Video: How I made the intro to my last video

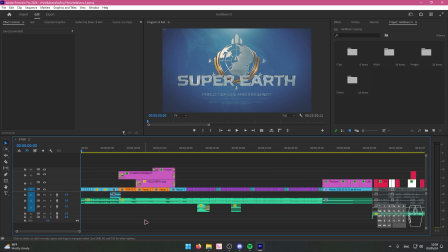0s
Hello everybody and welcome back. Okay, I'm going to be showing how I did the intro for the last video.
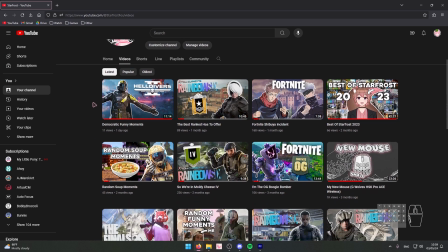5s
The last video, if you haven't seen that I made, is the Helldivers video. If you haven't seen it yet, go ahead and watch it.
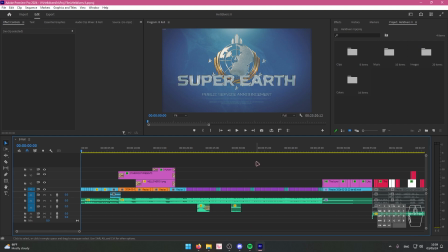12s
So the intro to this video was a lot different from the other videos I've done in the past. It took a lot more planning and a bit more work, but it's still a pretty simple intro. But I thought I would explain it for those of you out there who just want to know
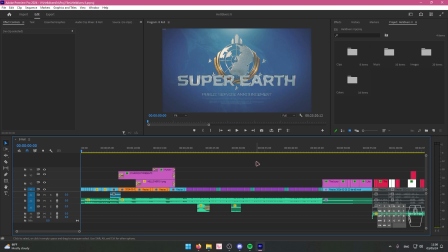27s
how to do things in Premiere and want to know what my thought process was and things like that. Okay, so first things first, why did I even decide to do a separate intro for this video compared to my normal one? Basically, when this game came out,
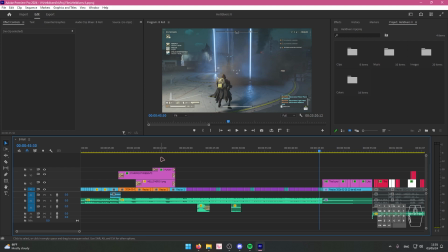41s
there were a lot of edits on TikTok using different songs and things that made this game look sick AF. And around the same time, Kanye had just released his album with the song Carnival in it. And I was like, you know what? This song is popular. This game is popular. I really like this game.
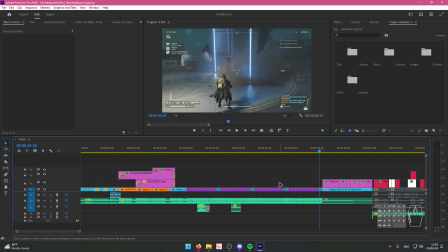61s
I like the aesthetic that it gives. So why not go ahead and do an edit? Which I'll state again, if you haven't seen the intro to the last video, go watch the last video and then watch this video.
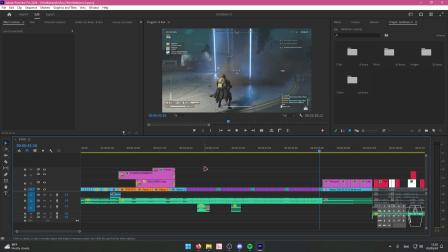74s
Okay, so that's how I decided on the music. Now, how did I put everything together? How did I make it look the way that it is?
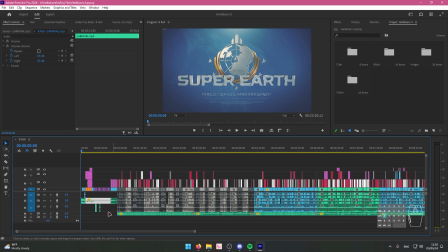81s
So one thing you'll notice about the song is I've actually cut it up like a lot. You can see in the original song,
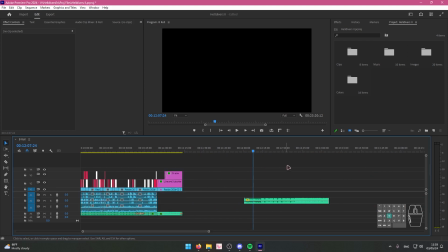88s
the chanting goes on for like 2 different bars, and then it gets into the main part of the song.
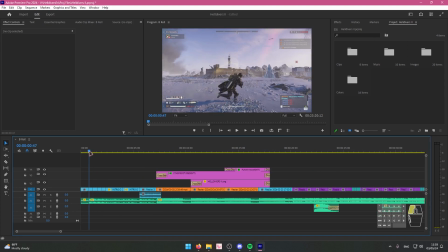96s
So what I did, because I didn't want to edit as much, I basically just cut the chanting into one of the bar sections where they chant.
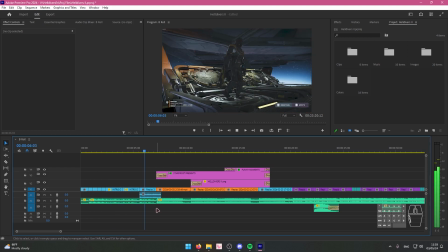107s
Like this. So usually this part repeats, but I just cut it short.
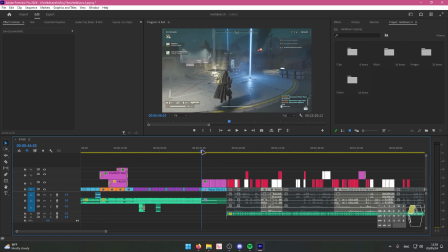113s
And then we have the main part, and then at the end,
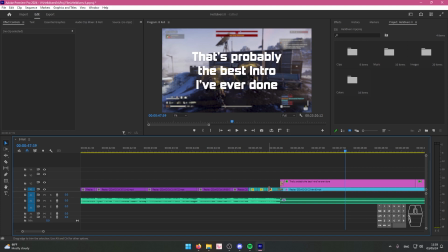119s
I decided to cut the next
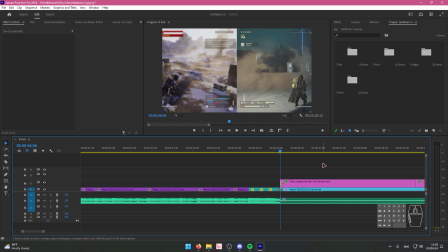124s
part and skip to the part where it's the guitar solo. Is that what you would call that? A guitar solo?
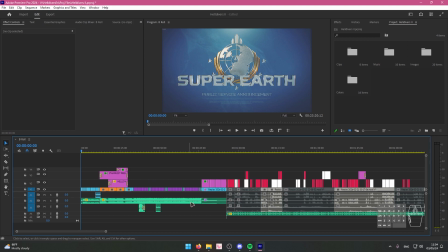134s
Yeah, sure, whatever. So that's how I decided on the song. The intro is already 55 seconds, as you can see.
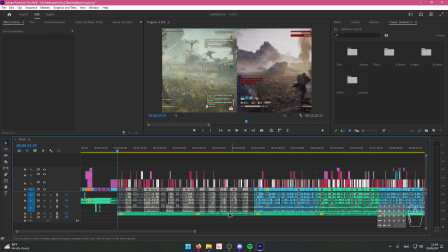141s
And if I use the full intro to the song, it probably would have been even longer.
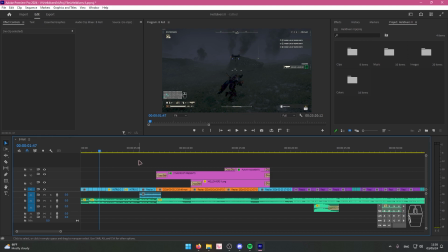145s
Alright, I'll go ahead and get into explaining how I set up the clips, in what order to get the effect that it had.
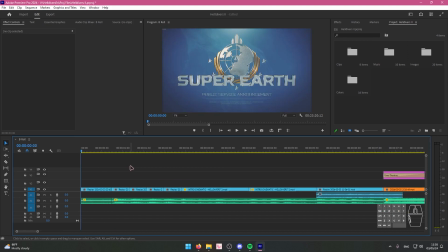152s
Okay, starting off, before the song even starts, I added in this TV static sound effect. You can see. And I put the Super Earth public service announcement.
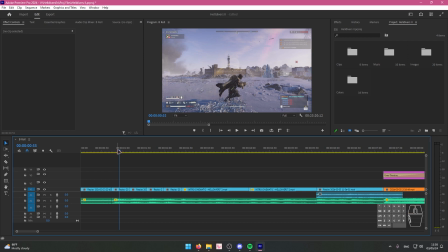163s
The reason I did this in the first place was because at first the TV static was right here.
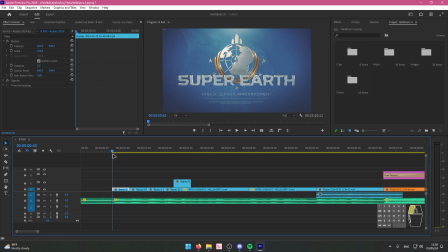172s
This is how the video started. But I figured there are some people who they click on YouTube videos and they're not ready to watch it yet. Like they click on it and then they got to go into full screen and then they got to like turn their phone or they got to get ready. So I decided to add this,
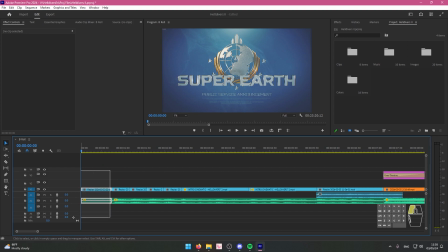189s
basically a grace period for that to happen.
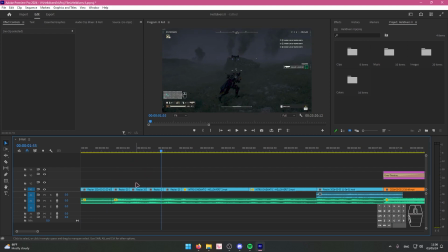194s
So then they know, oh, like I need to start watching this
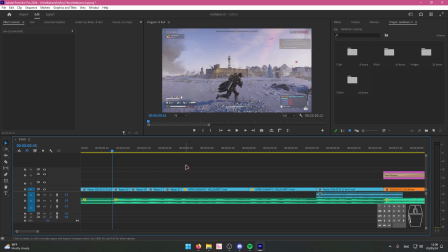199s
with intention to watch instead of just having it on in the background or whatever. Plus it fits.
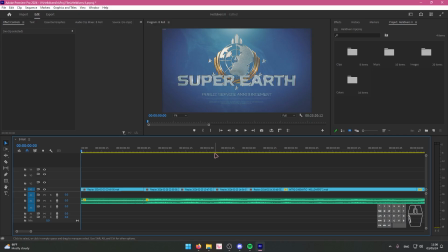205s
TV static, public service announcement from Helldivers. It makes sense.
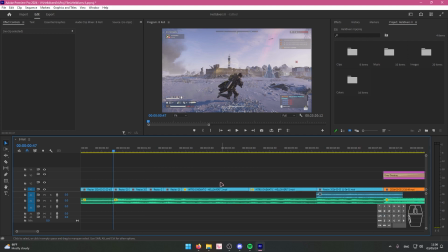210s
And then on the beat of them chanting, I had basically just me running
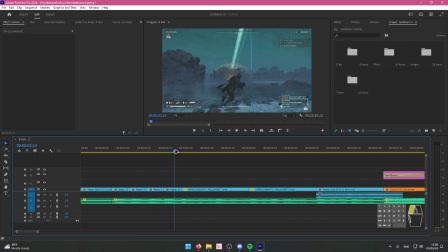217s
on different planets. You can see, I don't remember which planets any of these are.
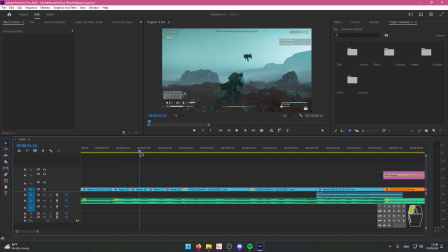223s
I just know I wanted to get different variety, so I had a snow planet. I had one of those planets with the red crimson grass.
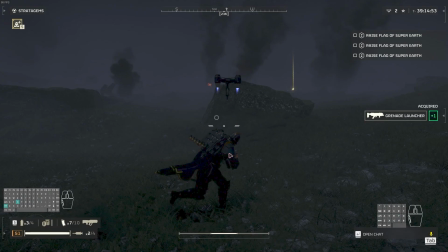232s
I really like this one because it was raining, which you actually can't really tell here, but it was storming in this clip, which I thought was cool.
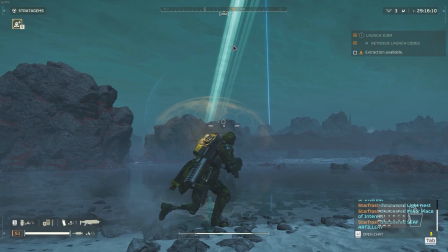240s
And then, I don't know, this shot was just cool with the rings in the background.
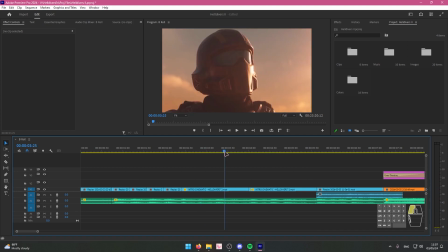245s
And then I wanted to, with the chance, also show a bit, like these are my 2 favorite shots, I guess, from the trailer.
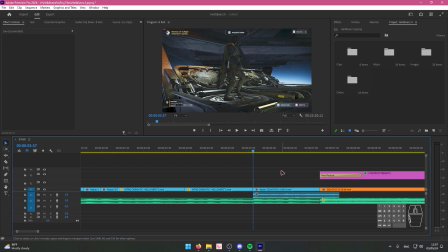254s
So I thought I would add those in. Then for the final part of this, I thought I would add in a clip of the Helldiver going into the thing. Weird fact about this clip, I actually had to re-record it like 3 times.
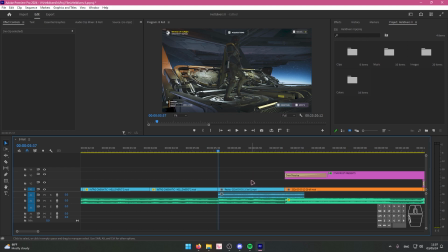268s
So the audio you see here, it doesn't actually match with this clip because originally when I took it,
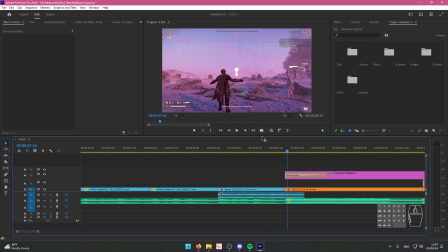275s
when I got this, the character's cape was like glitching upwards and I didn't like it.
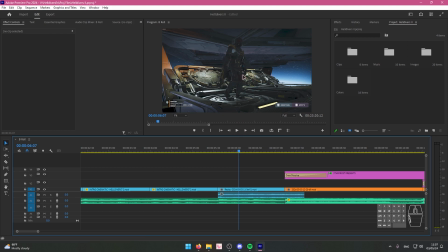280s
And then when I reshot it, my mouse was like blinking on the screen and it was really annoying. So then I was like, okay, I got to reshoot it again. And then finally I had to press record, jump into the Hell Pod,
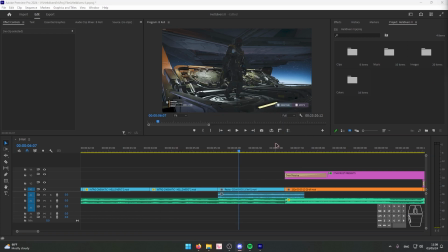292s
press the Windows key, move my mouse over to another monitor just so it wouldn't show up on the thing and start blinking. It was kind of annoying, but whatever. And then I just matched it with the audio.
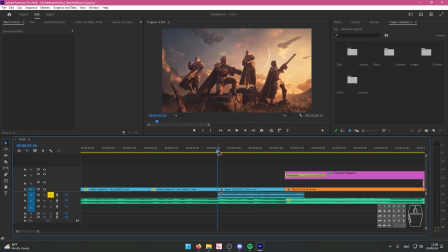305s
The reason I wanted the audio is because engaging orbital thrusters.
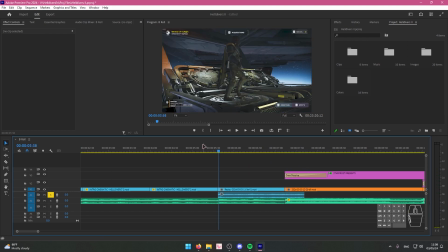309s
As I was going in the thing, the lady perfectly said engaging orbital thrusters, which I think they say whenever you're moving to another part of the planet, whenever your ship is moving.
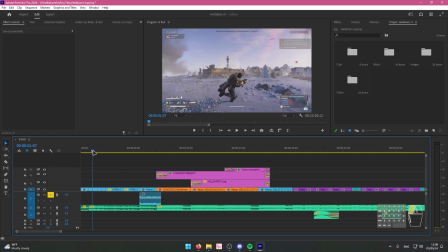319s
So far, all of these clips were easy to get. All I had to do was, you know, run around on different planets looking to the left.
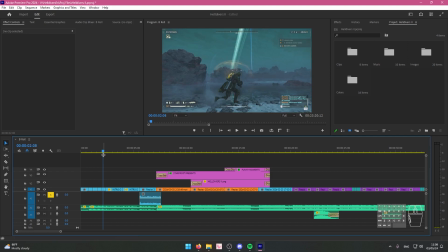325s
I basically just held the D key while looking directly to the left and then just recorded that for each of the planets. This I just downloaded off of YouTube. This also comes from the trailer, by the way. And then for this, I shouldn't have to explain how I got this.
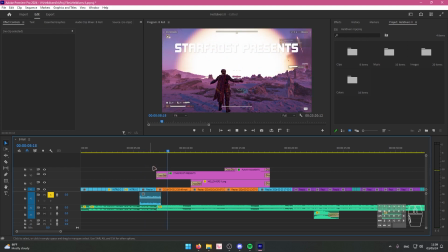341s
This is easy. I literally just win the hell pod. Okay, then for this part of the song,
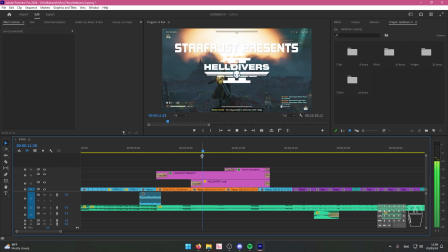349s
with the, I guess, would you call this a choir? I guess it is a choir.
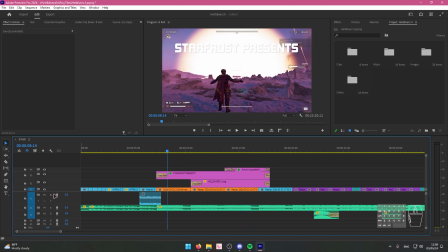354s
On their 3 different beats, I knew that I wanted to show the nukes in this game, because that's probably one of my favorite things in this game is setting off a ICBM and just seeing it explode.
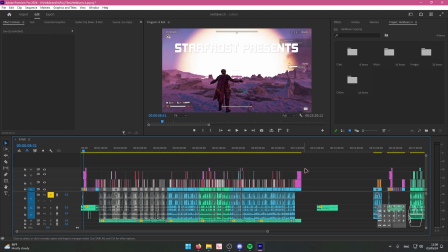368s
Like, look at this. So I actually had a bunch more. Where are they? I had a bunch of outtakes.
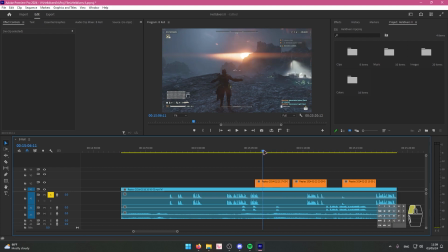374s
Like this one I didn't use because the mountain's kind of blocking it, even though it's kind of sick. This one I got because it kind of looked weird getting cut off up here. And then this one is just completely blocked by the mountain.
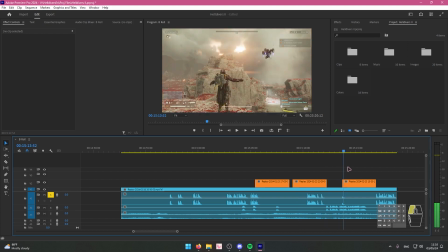387s
Because for some reason, if you don't know in this game, the nukes have like a high likelihood of going, like whenever you look at the terminal to the left, there's usually a mountain. That's right here. So the terminal's like down over here. There's usually a mountain and then a rock over here.
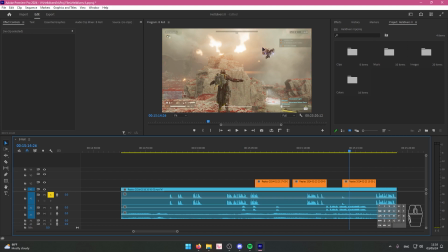403s
And the ICBM usually goes in between, these 2 rocks.
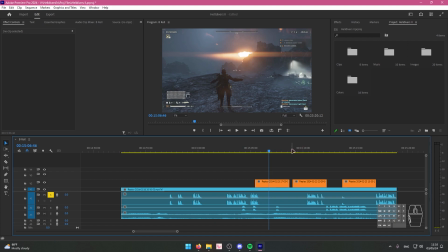408s
So if you want to get clips like this, what you have to do is you have
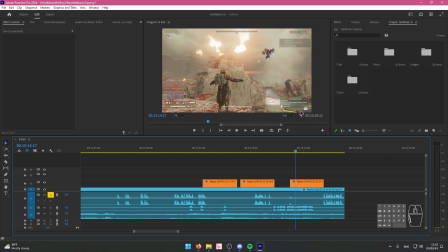413s
to activate the nuke, and then you have to run down. You can see this is where you pull the little tabs.
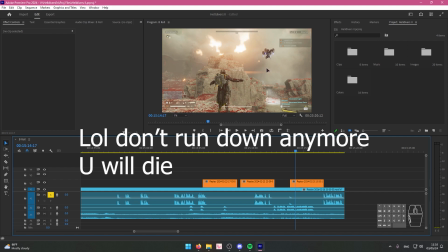419s
You have to run down, run up here, and then if you like stand over here, you'll see it perfectly across the horizon.
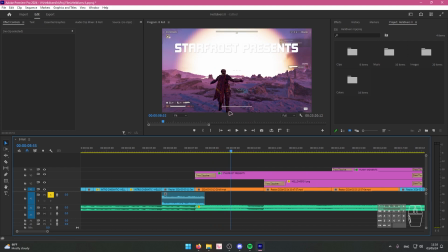425s
That's actually what I did for this clip. So the nuke terminal thing is like behind me, like way behind me, in most of these.
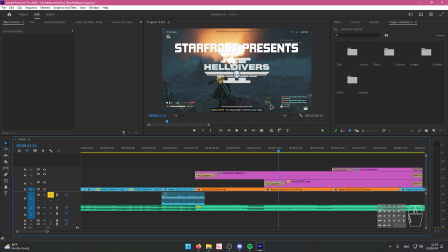433s
For this one, it actually decided to go to the right, as you can see. Here's the terminal that I was talking about.
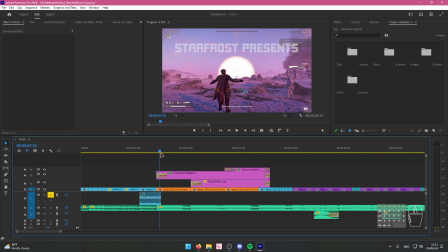438s
It's kind of weird. I don't know. Anyways, so I got this one on a snow planet exploding. And I have different stages. So this stage is the nuke first going off.
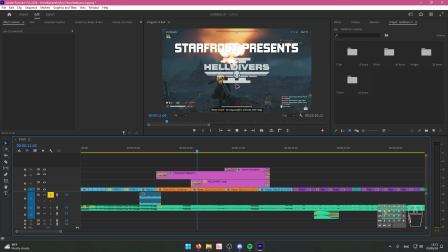449s
You can see the second one, the nuke's already going off, but the screen is shaking. And then the third one is me running towards the nuke. This planet is so cool, by the way.
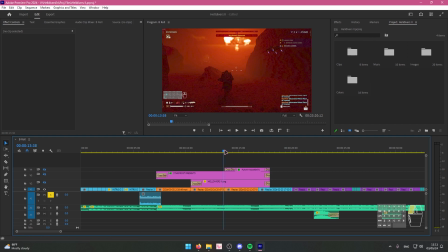460s
Here, let me hide the text. This planet is so sick when the nukes go off.
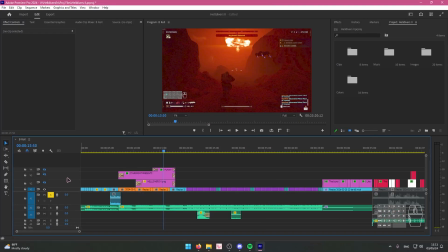465s
Just having the red in the background with the nuke. Anyways, and then I also decided, usually in my videos, when I do the intro,
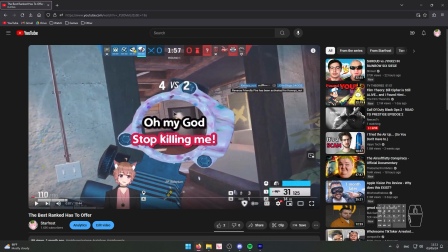473s
it usually goes clip, and then after the clip, it goes into this.
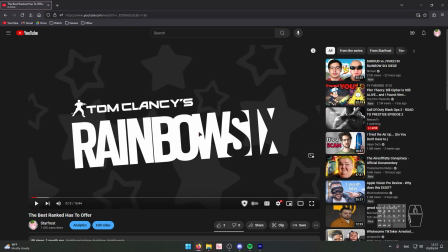478s
I show the logo for the game or whatever that we're playing with the star background,
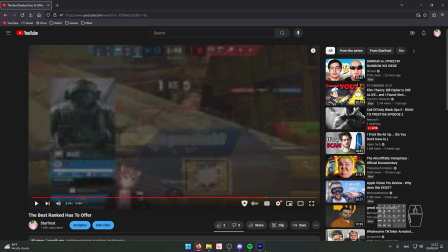484s
and then we just get into the clips, and the rest of the video is clips up until the outro. So I decided, okay, how am I going to introduce this video?
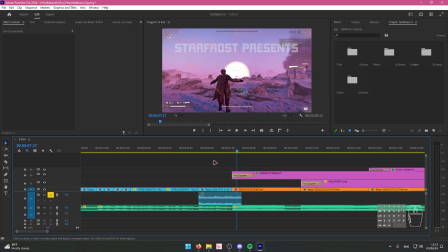492s
How am I going to show what we're doing, what game we're playing?